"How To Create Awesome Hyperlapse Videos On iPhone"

So here I am at the Funicular in the heart of Guanajuato. Now I'm here for two reasons.
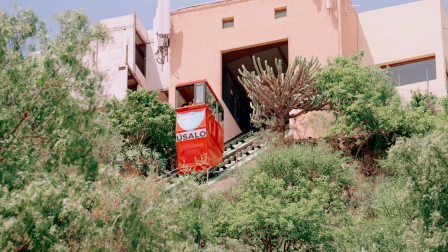4s
One, this is the quickest way to get to the top of the mountain, and I'd much rather walk down than walk up. But two, the locals told me that there's a beautiful view at the top here, and I'm sure that's gonna be the case. But if we're talking about photography, we're talking about capturing it all. I wanna capture the experience. Also, when we talk about the experience, the journey is the destination, right?
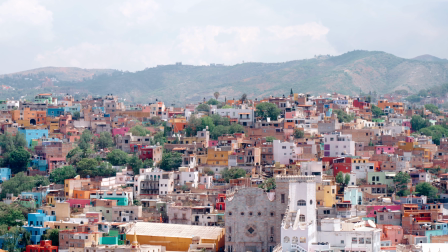25s
So what we wanna capture is not just that beautiful view at the top, I wanna capture the journey along the way.
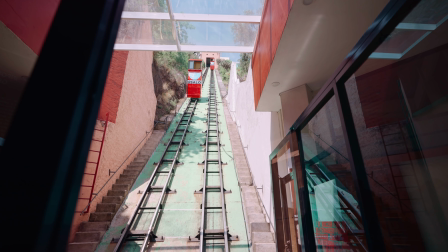31s
Now, I think it's gonna be a short ride. It's not a very long funicular, but I still don't even wanna capture 1 minute of video. That's gonna be too long. We don't need more than 5 or 10 seconds. So here's what I'm gonna do. I'm gonna capture a time lapse. I'm gonna try and get it in a way that captures the whole ride. This way it's gonna shorten that ride up to maybe 5 or 10 seconds, and then we can move on to get other shots. Let's see how that goes. So here's what we're gonna do.
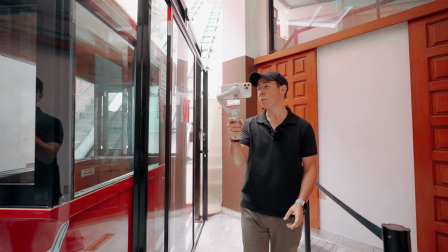60s
I'm gonna try and get the most stable footage I can, and this little handheld gimbal is gonna make a really big difference in just trying to make things a little bit more steady,
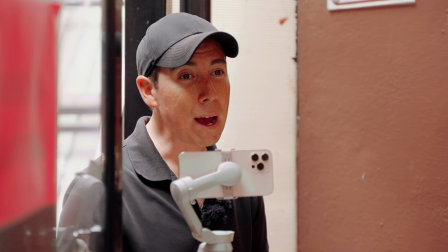69s
because I do have a feeling that this ride's gonna be just a little bit bumpy.
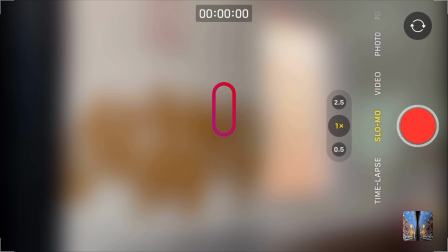75s
Opening up my camera app here, all you have to do is swipe down a few times, and that's gonna take me to my time-lapse mode.
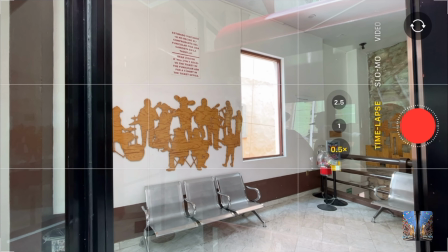82s
I'm gonna choose my super wide angle, and now I'm gonna hit the time-lapse mode here.
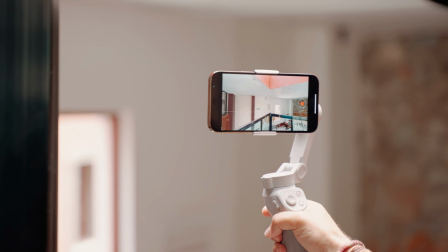88s
The super wide should give me just a little bit more information on the bottom and the top of the screen and give me a nice
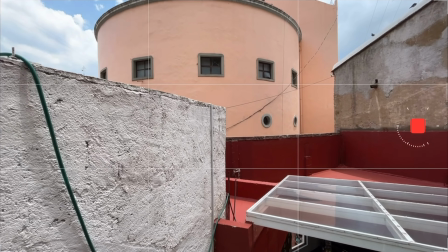95s
expansive view of this whole city if we do this right.
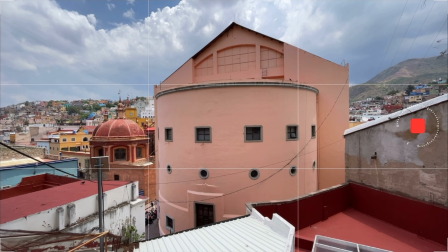99s
Now, I'm gonna keep this as stable as I possibly can, and this gimbal you're gonna see is just keeping it very, very smooth.
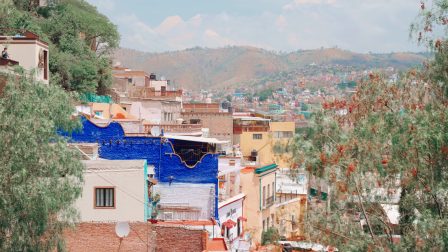107s
A little bit more of the city is facing off to the left, so I just want to show as much as this city skyline as possible.
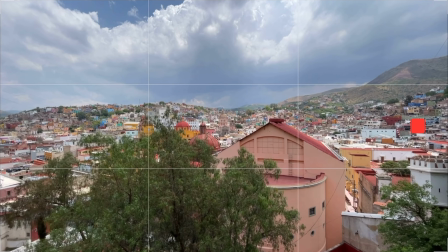115s
And here we go, as we clear that tree, this is such a beautiful, beautiful day.
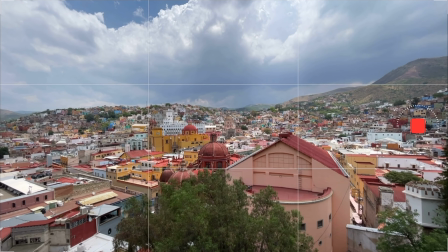121s
It's a beautiful shot, and the exposure is pretty much spot on.
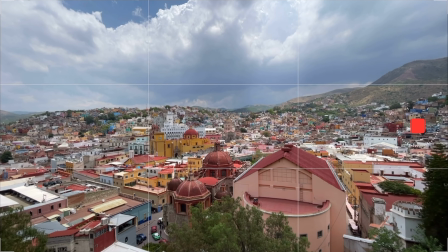125s
The focus is going to be always spot on because we're, one, so far away, but two,
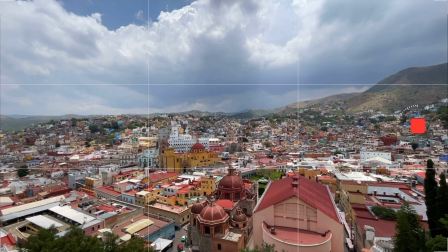132s
we're also using our ultra wide angle, meaning that the ultra wide angle is gonna keep our focus pretty much infinite.
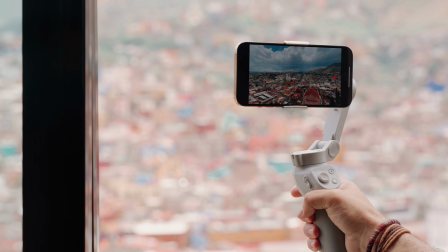140s
So, with that said, all you have to do is keep this as stable and steady as possible,
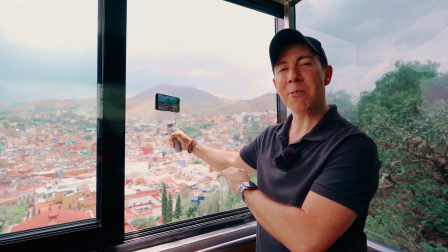145s
and I think this is gonna look really cool in the final time lapse.
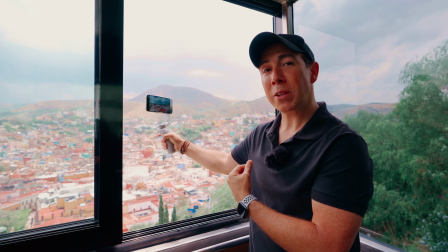150s
This is almost like a hyperlapse. Now, I'm not moving with my legs, but I am moving because this whole funicular is moving.
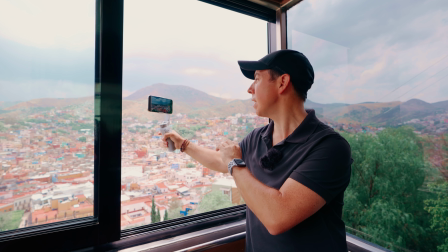157s
So this is more of a hyperlapse, even though we're using the time lapse mode. And that's it.
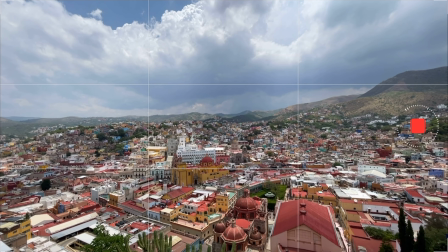162s
It's actually that short of a ride. It's already over. That was probably around a minute or so. Really short ride, but look at the difference in the view we get from up here.
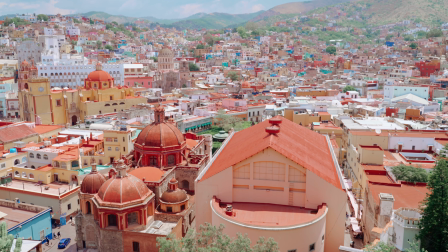173s
This is absolutely beautiful up here. So we're slowing down, but we didn't stop yet.
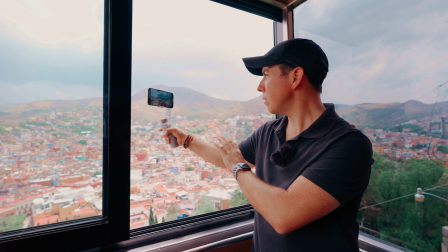179s
So I'm gonna keep my gimbal focused right in the scene here. Try not to move it.
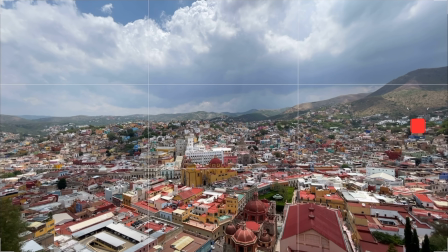185s
Now it is gonna slow down a little bit. It might be a little bit noticeable in that final hyperlapse, but I still think it's gonna be worth it to capture all of the footage.
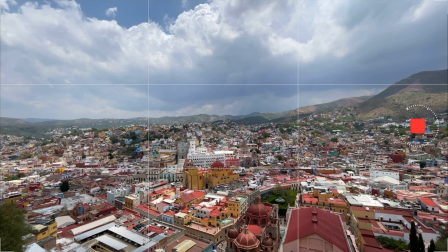193s
Now that we came to a full stop, I'm gonna wait just a couple seconds here to finalize that hyperlapse. Then I'm gonna hit that stop button. Perfect. What a beautiful ride, and what a fun way to get to the top of a mountain. Now let's take a look at our footage and see what we got.
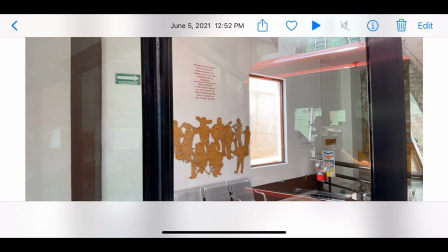215s
I'm gonna open up my Photos app here, and I'm gonna hit this play icon and look at this.
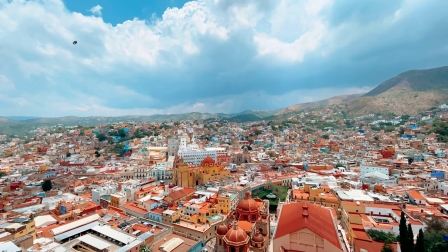224s
This is absolutely stunning. The exposure is spot on, the color is absolutely beautiful, and what a great way to capture such a gorgeous scene of the city skyline.
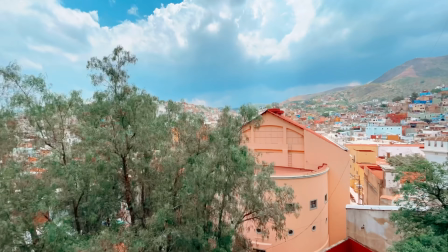236s
The hyperlapse just kind of works in our favor here to take what was like a minute,
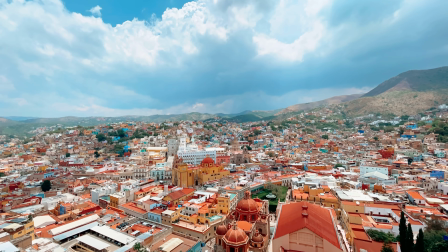240s
minute and a half ride and compress it into roughly, I think it was a little bit less than 10 seconds. That's all we need for a final clip.